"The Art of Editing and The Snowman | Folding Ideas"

Now, the reason I want to specifically focus on ADR isn't just because of Val Kilmer's dialogue. It's a big part, and it is instantly noticeable to pretty much everyone, but it's not the biggest contributor to the deeper problems with the film. The movie is actually plagued with a lot of moments where lines have been added over B-roll or reaction shots in order to construct entirely new interactions. A really obvious example for demonstrating this is in the conversation between Harry and the child Josephine Becker.
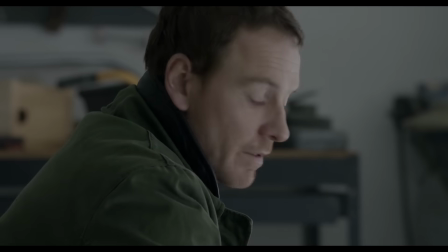21:10 The conversation is shot and edited otherwise conventionally, a standard shot-reverse shot with a bias towards the character who is currently speaking. Every line of dialogue is, in whole or in part, on screen.
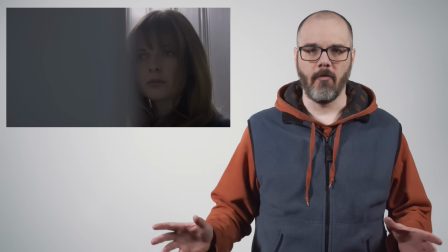21:24 You've seen dialogue like this 100 times before. It's conventional, comfortable, and familiar.
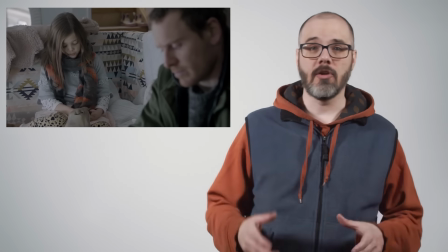21:30 It adheres to the standard visual grammar of filmmaking.
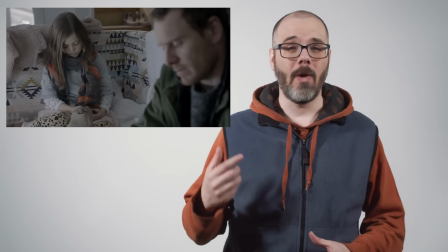21:34 This makes it all the more jarring when at the end of the conversation we get this.
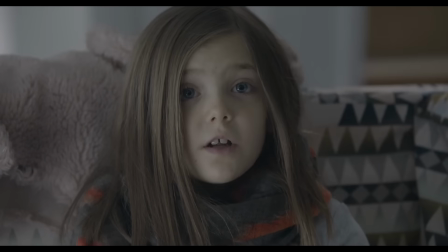21:41 He cried last week.
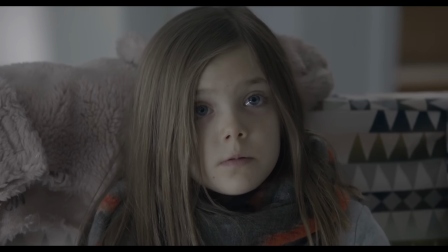21:47 Why did you build the snowman facing the house? I didn't build the snowman.
Both sides of this exchange, the question and answer, are hidden off screen.
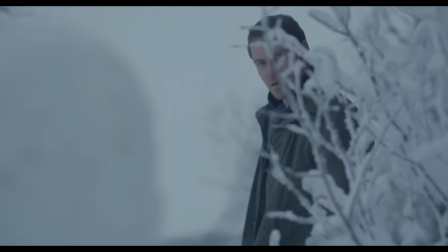21:59 This is an attempt in post-production to fill the gap that explains why Harry knows Josephine didn't build the snowman,
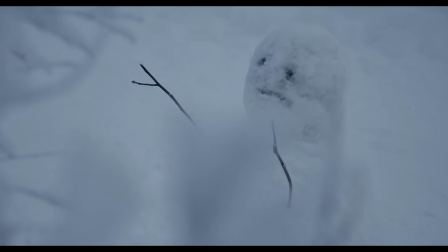22:07 and thus the snowman is suspicious.
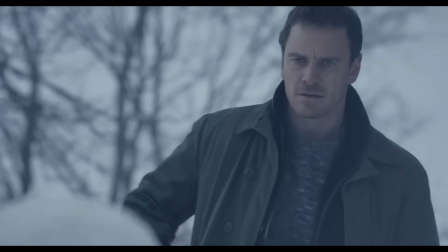22:10 Not that that actually really matters, because the characters will never directly discuss the snowman either way. The way that plot lines have been excised or reorganized results in some truly disorienting stuff, like the whole sequence around Oleg's birthday present. So Harry has gotten Oleg tickets to a concert.
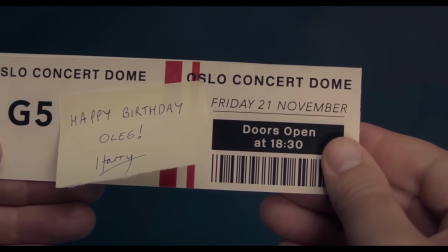22:30 We first see them at the beginning of the movie when Harry stumbles back to his apartment. We are then given this sequence of events in order.
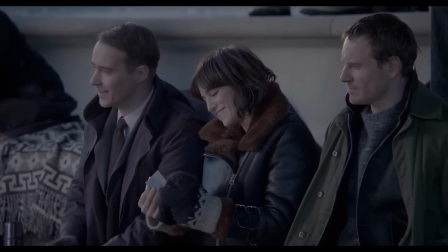22:39 Harry attends Oleg's hockey game, during which Matthias gives Harry a prescription for sleeping pills.
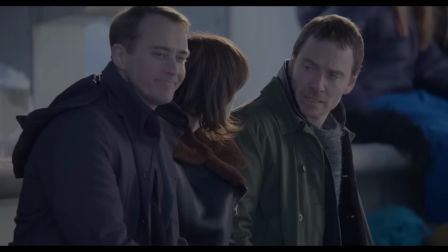22:45 When asked if they want to get something to eat, Harry says he'll get something with Oleg after the show.
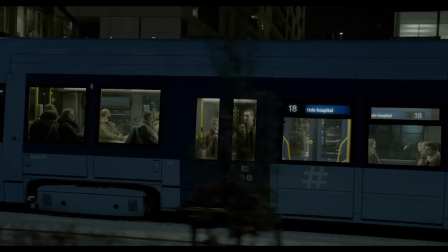22:51 Harry and Oleg take the train to the concert, eating ice cream and talking about Oleg's desire to track down his biological father.
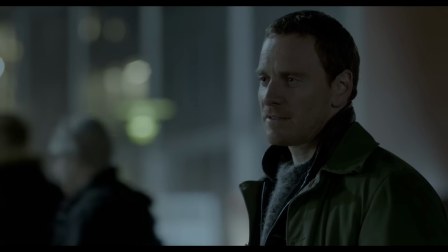22:58 Harry and Oleg have a conversation about the father-son school trip that's coming up, and Oleg agrees to bring Harry.
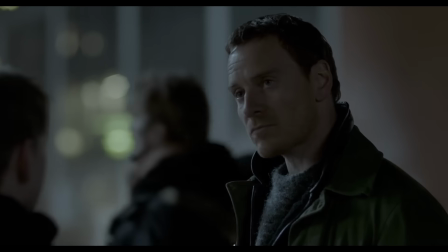23:05 Oleg asks what the surprise is. Harry says, "Let's go find out." Jump cut to the two of them walking towards the building. Harry, off camera, explains that someone at work gave him the tickets.
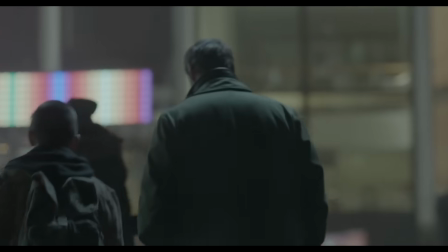23:17 Someone at work got me the tickets.
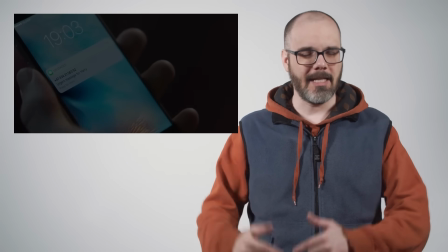23:21 At the concert, Oleg gets a text message saying urgent message for Harry.
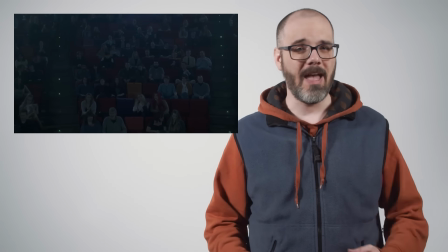23:26 The two of them leave the concert so Harry can make a phone call, and then in a conversation constructed entirely out of off-camera dialogue,
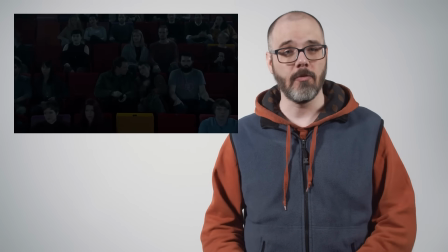23:34 Katrine tells Harry that a report of another missing woman came in asking for him by name,
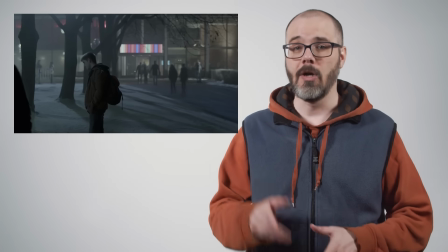23:39 and they need to go now. She's on her way to pick them up.
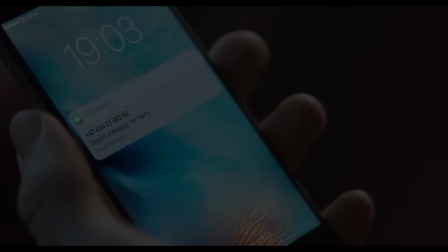23:43 Aside from the utter lack of continuity between the close-up of the phone and the shot of the two of them in the seats,
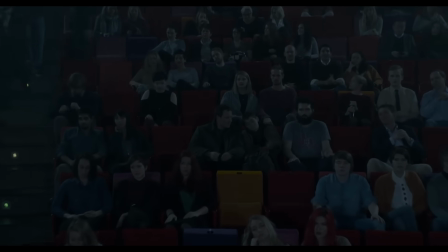23:49 and the fact that Harry clearly says, "Can I borrow your phone? I need to make a call."
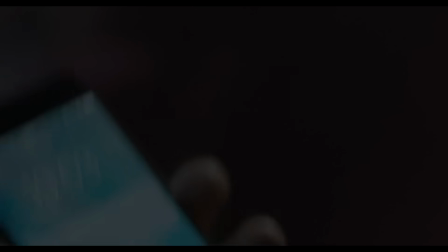23:54 Just to restate what happens here, Katrine sends Oleg, a child she doesn't know and has never met,
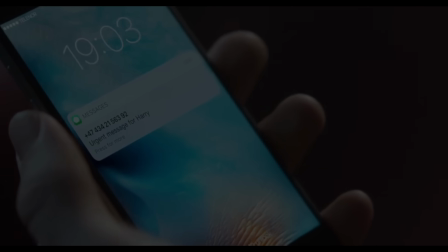24:01 a text message for Harry, even though Harry has a phone. Katrine drives Harry and Oleg to Raquel's home, where they drop Oleg off. Harry gets back in the car with Katrine, and in another bit of ADR, tells her to take him home.
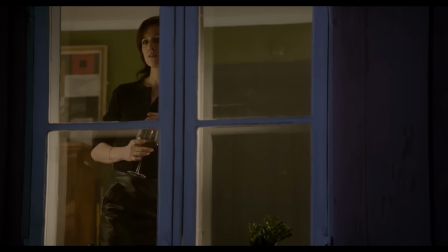24:15 They'll drive out to the farm in the morning.
Take me home. We'll go in the morning.
As the cherry on top, in the next shot there's a minor continuity error,
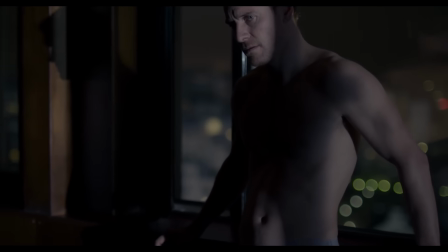24:25 as Harry is in his apartment and already has the pills that he just got the prescription for and hasn't actually had a chance to get yet.